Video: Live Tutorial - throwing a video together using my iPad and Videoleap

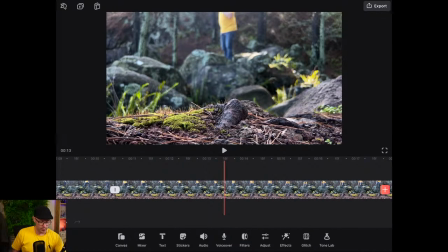1240s
Oop, yep, that's all right. And then what I'm going to try and show here is just my return back to going on the rocks. And that's the part that I want to speed up and change the pace of, because I was really quite cautious making my way over these rocks here at this stage.
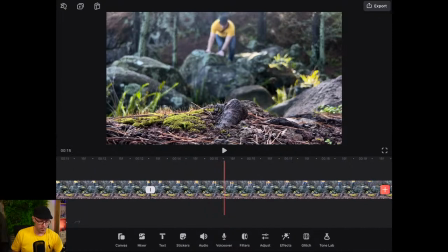1257s
So we'll just figure out where we want to cut this. That looks kind of dramatic. Split. And we'll
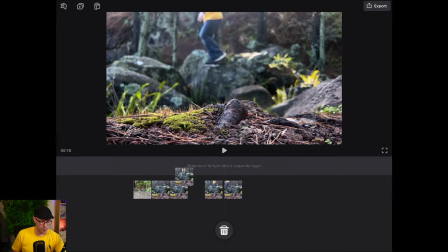1270s
make it jump from here. Drag that out. And jump.
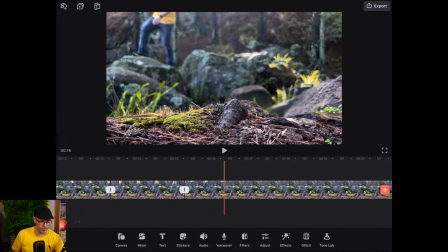1277s
Yeah, so that's cool. We'll have that one step there. Another split. I want to capture that step again. See, the steps are quite more about an action there.
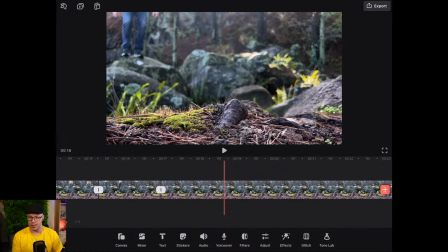1293s
Are you using the iPad to do editing as shown on the screen? Yes. If I could take my camera off its mount and point it down, I'd show you. Yeah, there might be some time where I might do an overhead shot. But yes, I'm doing the iPad as shown on the screen.
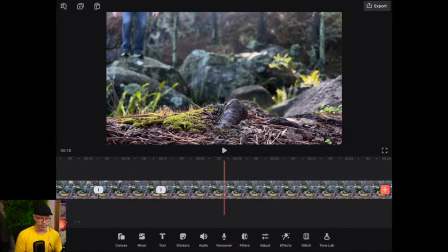1310s
Yeah, hopefully I do make it look easy. If you've got an iPad or an iPad Pro, man, do recommend Videoleap as one of your video editing apps. So we'll tap there. We'll just make a few more changes. What have I got here? It jumps from here to, that's the step I wanted to grab.
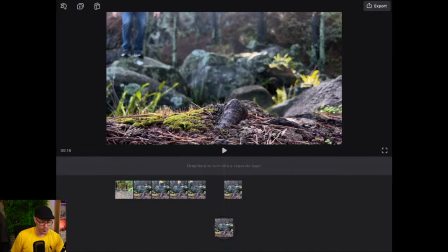1330s
So I'm going to take that clip, drag, drop. Okay, so that sort of jumps to there.
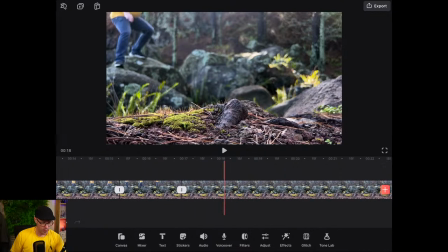1337s
And then we'll, this is still feeling a bit too slow. This is where I actually jump across.
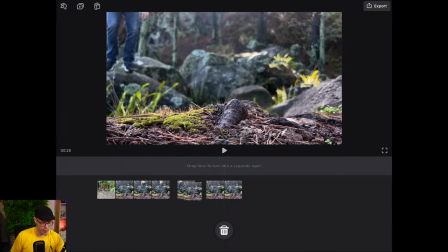1350s
So we'll split that there. Push that out. How does that play through?
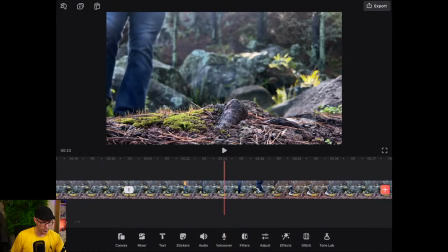1357s
Gets me there. Boom. And then we'll just run off. Cool.
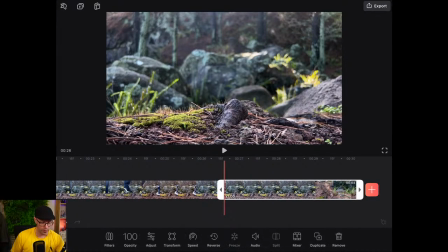1364s
Split. Get rid of that clip. All right.
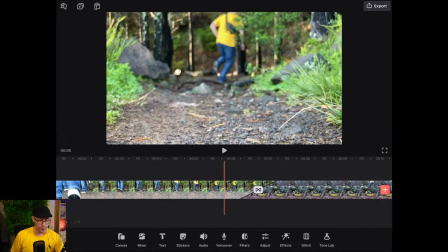1369s
Let's see that play through. So from that transition. Okay.
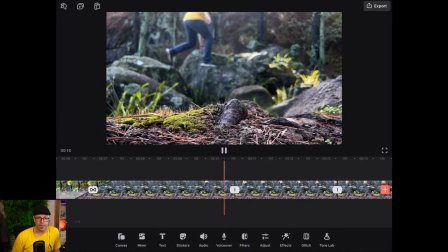1376s
So it'll jump a bit. Jump a bit. If I was getting pedantic, I'd probably make sure these jumps were regular intervals.
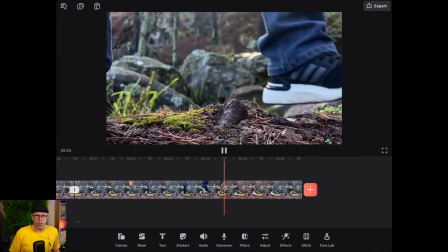1392s
Yeah, not too bad, not too bad.
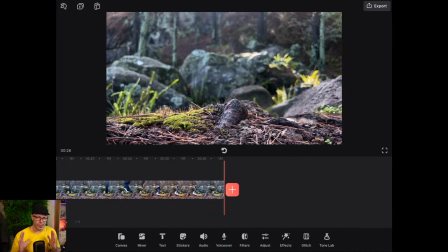1394s
I'd want that particular clip there altogether to be max 7 seconds. That's sort of, want to keep that pace going. Haven't really chosen the music for this yet, so we'll see. Okay, what's next?
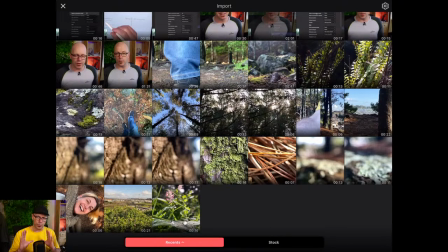1411s
Yeah, so an interesting shot here where I was trying to get the angle of looking through some ferns to some other ferns in the background and then going up so that it gives a nice refraction from the sun coming through the forest. So we'll tap on this 11 seconds one.
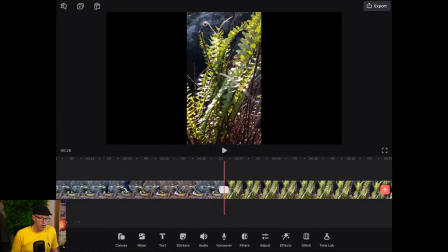1430s
And, that's right, yeah, so it was portrait this one. How can I purpose this? Well, this gives me an opportunity to show you at least how I might
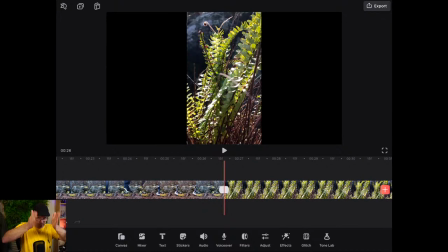1445s
take something that was taken in portrait, because I wanted to get that length thing, and I was imagining the clip to be potentially used for TikTok or Instagram. So to frame this up, I've selected the clip.
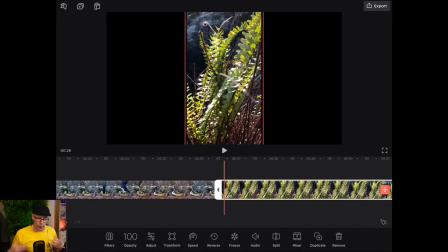1461s
You can see the red lines around it, so I know that I'm working with that, and the rest of that black part is the background of my project. Which, if I wanted to, we could go back to here, and where we're in Canvas,
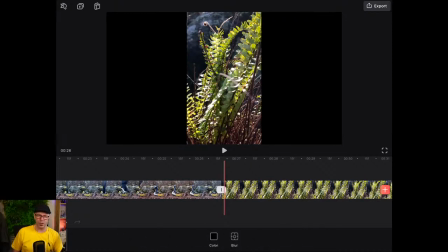1475s
we can change the color of the background, or even have a video in the background and blur something. But anyway, back to this.